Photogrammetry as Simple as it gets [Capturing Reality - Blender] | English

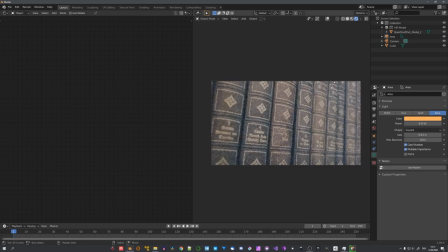(4:09)
This will now create a good contrast to our blue volume.
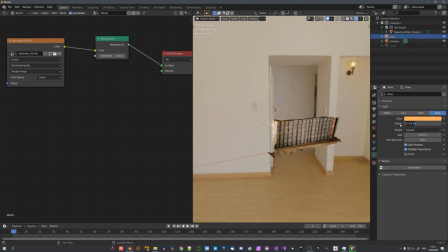(4:12)
The power is still too low for me, so I'll just set it to about 1500, but still the orange light isn't really visible.
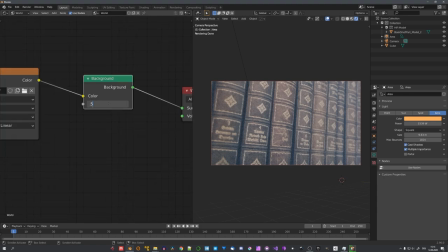(4:20)
We can easily change that by dimming our HDRI. So let's set the background strength to maybe 0.5 or even lower.
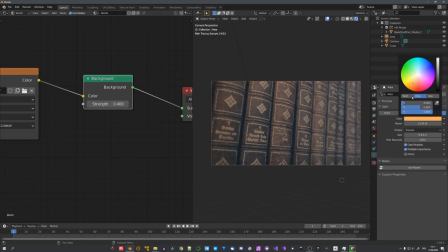(4:28)
This of course makes our overall scene darker, but the orange tint comes through a lot better.
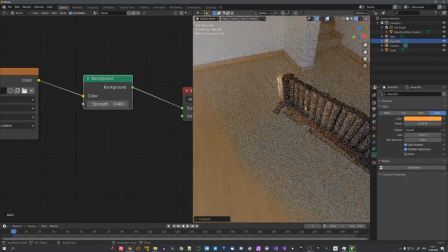(4:34)
Now we can of course just duplicate the slide and rotate it and maybe give it a darker red.
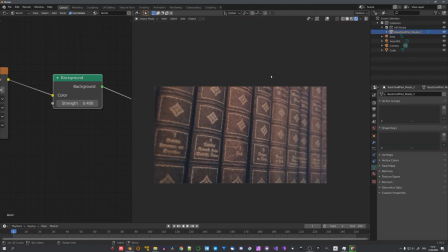(4:41)
This just makes our scene a lot more interesting. This right here is of course only one example on how you can use photoscanned assets.
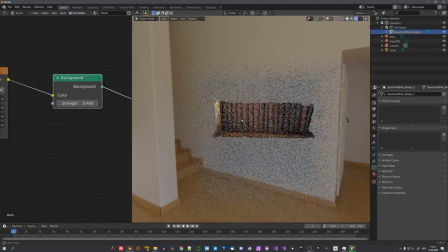(4:48)
We could of course also isolate the books and use them for example in a whole library render.
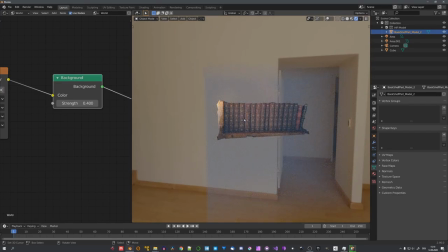(4:53)
But this of course is completely up to you.
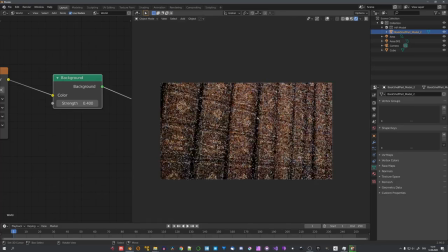(4:56)
Hopefully this video showed that photogrammetry is actually pretty simple and you don't need expensive gear or good lighting to create your first models.
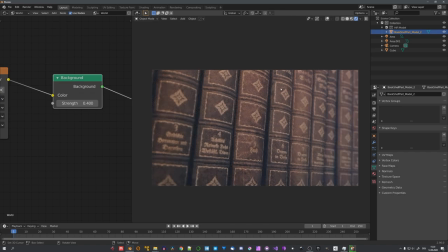(5:05)
Hopefully this video was helpful to you. If it was, consider liking and subscribing and we'll see us in the next video next Saturday.